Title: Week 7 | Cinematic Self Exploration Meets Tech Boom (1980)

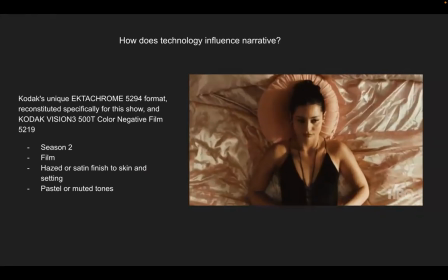2152s
Everything is pastel or in muted tones, not only by color choice, but because the grain of the film makes the skin look
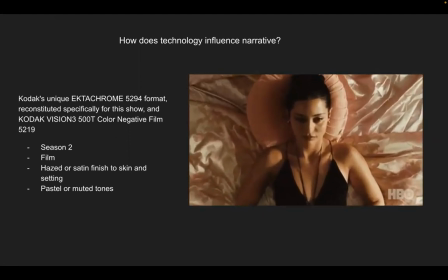2162s
soft plush pillowy as compared to
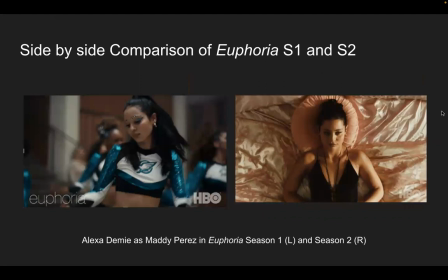2168s
the side-by-side comparison with season one there's a more dramatic effect in season two on the right hence what Rev and Levinson were going for had originally been going for but decided to slowly switch
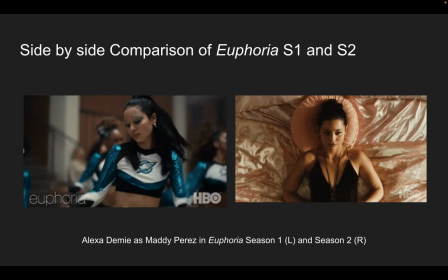2184s
it up as season two spoke more about memories and recollections of the past from the character's parents to moving from one city to another and how things have changed in their personal dynamics and relationships.
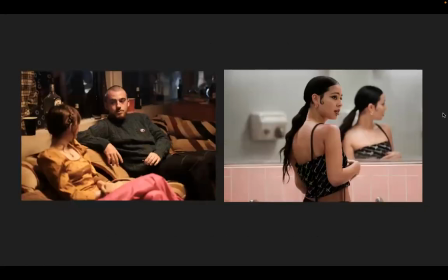2199s
So here's some more images. Really beautifully shot for tv i watched this euphoria series on my computer and it is it is just as good as watching it on a
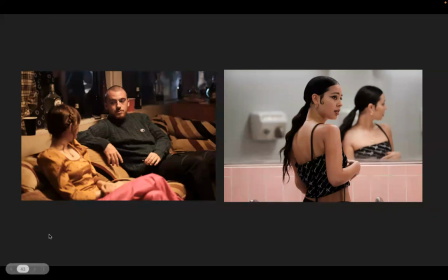2216s
large screen tv it feels cozy and intimate the lighting and the colors the film gives it a a lived in feeling like you you are there yourself her skin looks like skin you can see the detail in her hair.
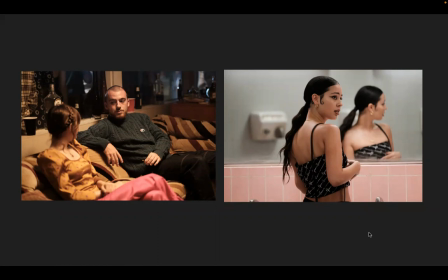2234s
It's also costume design and set design as well that helps set up these shots. But you can have a beautiful set and very terrible film, filming, filming style.
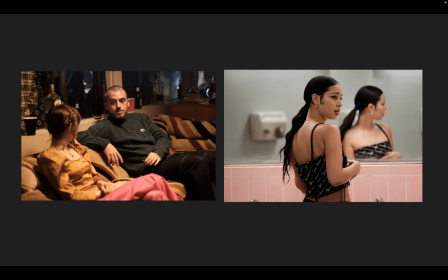2251s
And it could really disturb the audience from getting connected to the narrative in the series. and here is some more shots from euphoria season two the one that's shot in the film you can see the grain and the texture on this kid's face in the background it looks vintage and it it looks like a memory of a life that you've lived or you've heard someone recall and tell
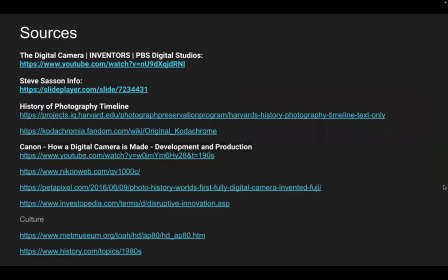2292s
back to you okay so here's my sources and
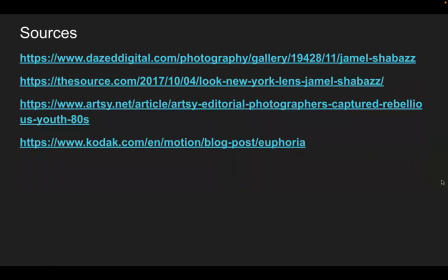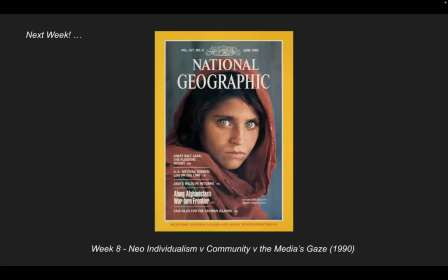2305s
next week we're gonna be talking about neo-individualism versus the community versus the media's gaze so we're moving on to the 1990s you know this image was taken in 1985 it caused a complete landslide
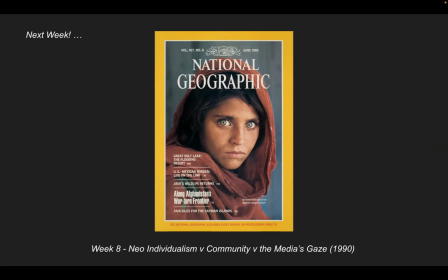2322s
in how taking pictures of other people and other cultures and other parts of the world from a western view how people changed their views on what they thought other people and other cultures lived
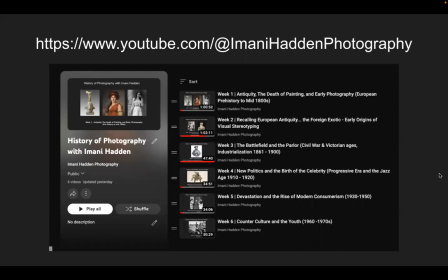2336s
like okay so before we go to questions i want to let you guys know i've updated one through six on my YouTube page so youtube.com forward slash at Imani Haddon Photography if you've missed any of the
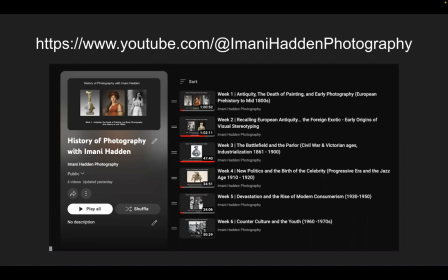2355s
series or you want to listen to it again watch it again like share subscribe it's there for us to all watch I'll keep them up it's going to be permanently up I'm not gonna take them down so it's gonna be a
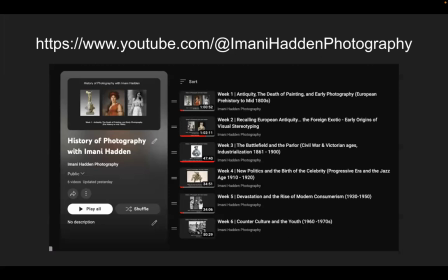2373s
permanent part of my fixture for my community outreach I also may want to watch them over again for myself too so if you missed any I'll be putting up
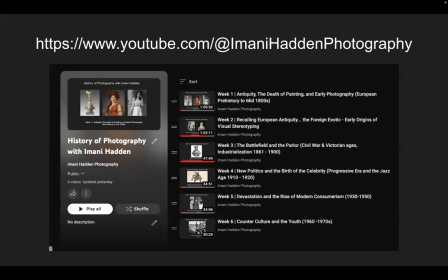2386s
week seven this week's shortly after I'm done filming so we can all go watch it back questions anybody questions I